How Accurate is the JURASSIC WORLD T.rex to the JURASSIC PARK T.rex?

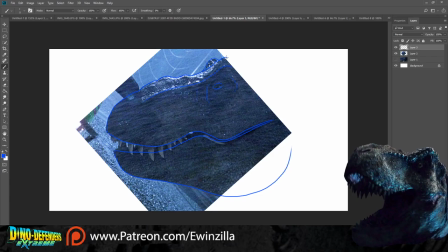bit of creative liberty there uh okay so we're going to leave it at that
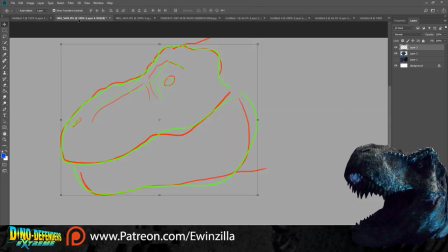and let's transfer that into this one here and we're going to have to obviously make it so if i remove the jurassic world one for the moment and
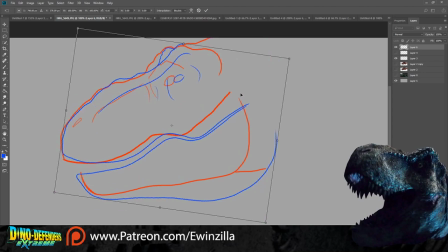sync this one up with the jurassic park erex the cgi version hmm we can already see how it's
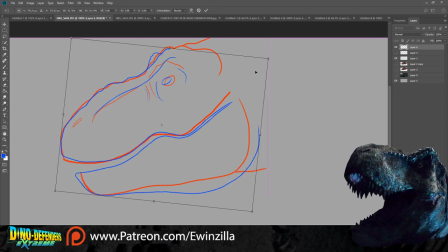obviously again angles come into it like could be a different angle but we can already see there is a difference obviously and the jurassic world one should
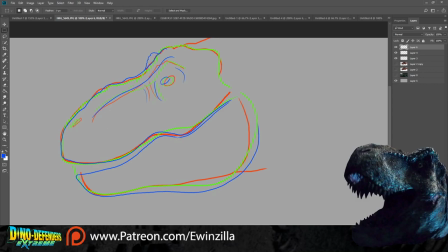kind of meet in the middle except for this I can see why this area of the mouth seems to be seems to be off but you can see the eye is in the middle the green is sort of going over a little bit
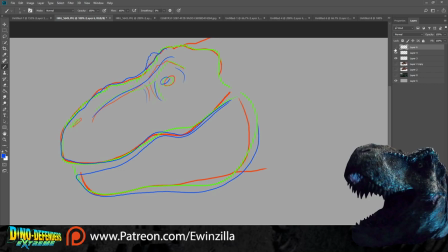and bear in mind the angles are all wrong but well the angles are all like slightly similar but yeah you can kind of see there the differences as best we can.
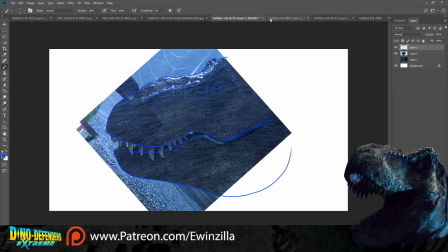So let's what's the one I wanted to do next?
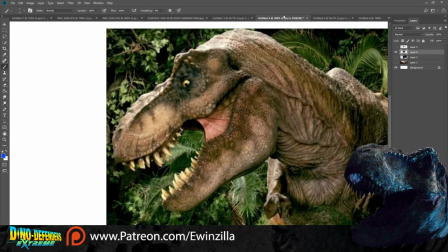We'll do this one here.
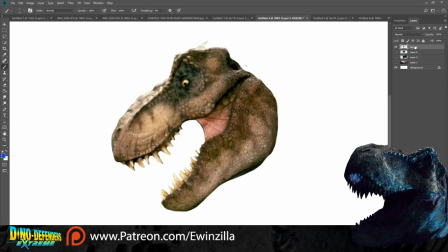So I got the dough picture and I've cut out this and what I'm going to do is I'm going to cut out the jaw like so. This might actually be kind of interesting. I'm going to cut the jaw off like that.
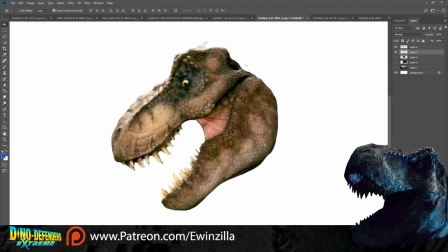we're going to put it back but what we're going to do is just move the turning point the jaw there we're just going to close the jaw
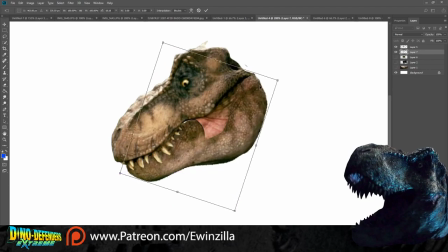as it should like so and we will just cut off that meaty cheek flap bit
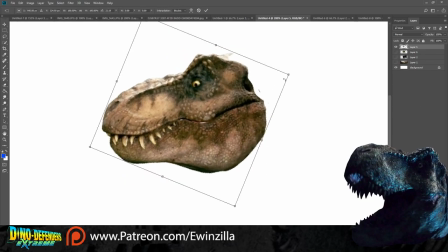so we can have a pretty accurate head right there look at that um now the reason i'm
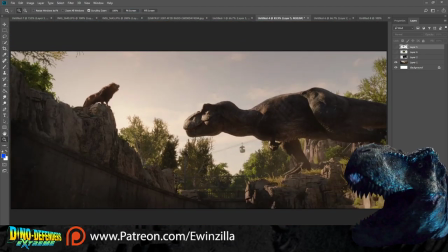on this one is because of this shot here from fallen kingdom this one here i think perfectly shows how the uh the t-rex looks because what they did for fallen kingdom is they took the jurassic world model that they'd built and
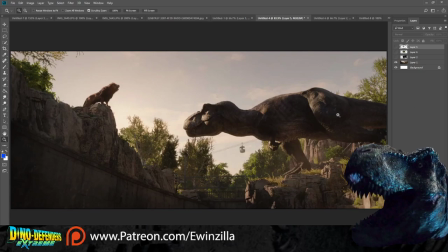they'd fattened her up and gave her a few more scars and stuff on her leg and made her or that might be from the Indominus Rex and stuff,
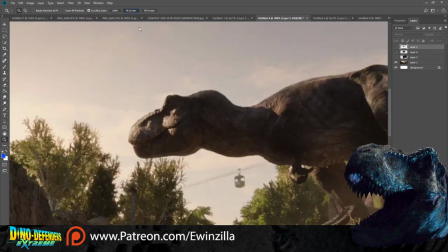maybe some scars I think there's some marks on her back as well and they beefed
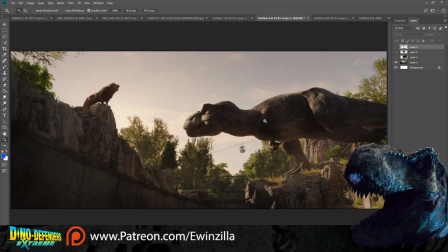her up because she's obviously been on the island for three years or however long she was free for eating, because you've got to think in Jurassic World let me open up an image in Jurassic World you've got to think story wise she's been inside a really
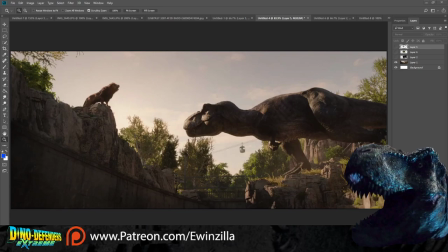small paddock for the size of the T-Rexes because T-Rex have large territories and let me open up this image I'll open up this one here because it's a pretty cool image
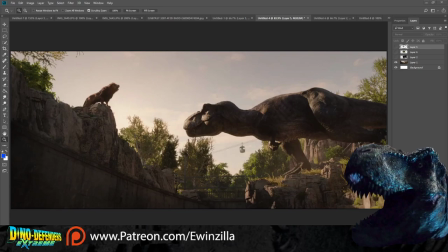um let's open up this bear
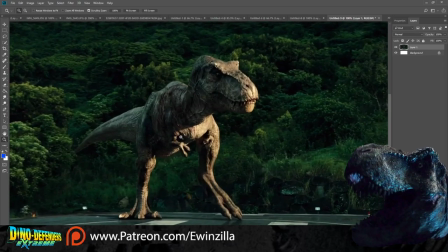with me so yeah here so she she's been in a paddock for how long and
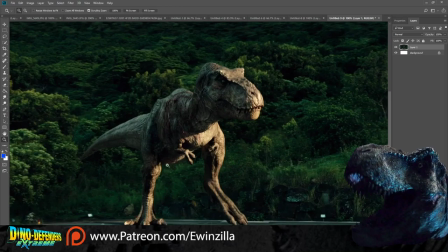that's why she looks as thin as she does um and then when we get to fallen kingdom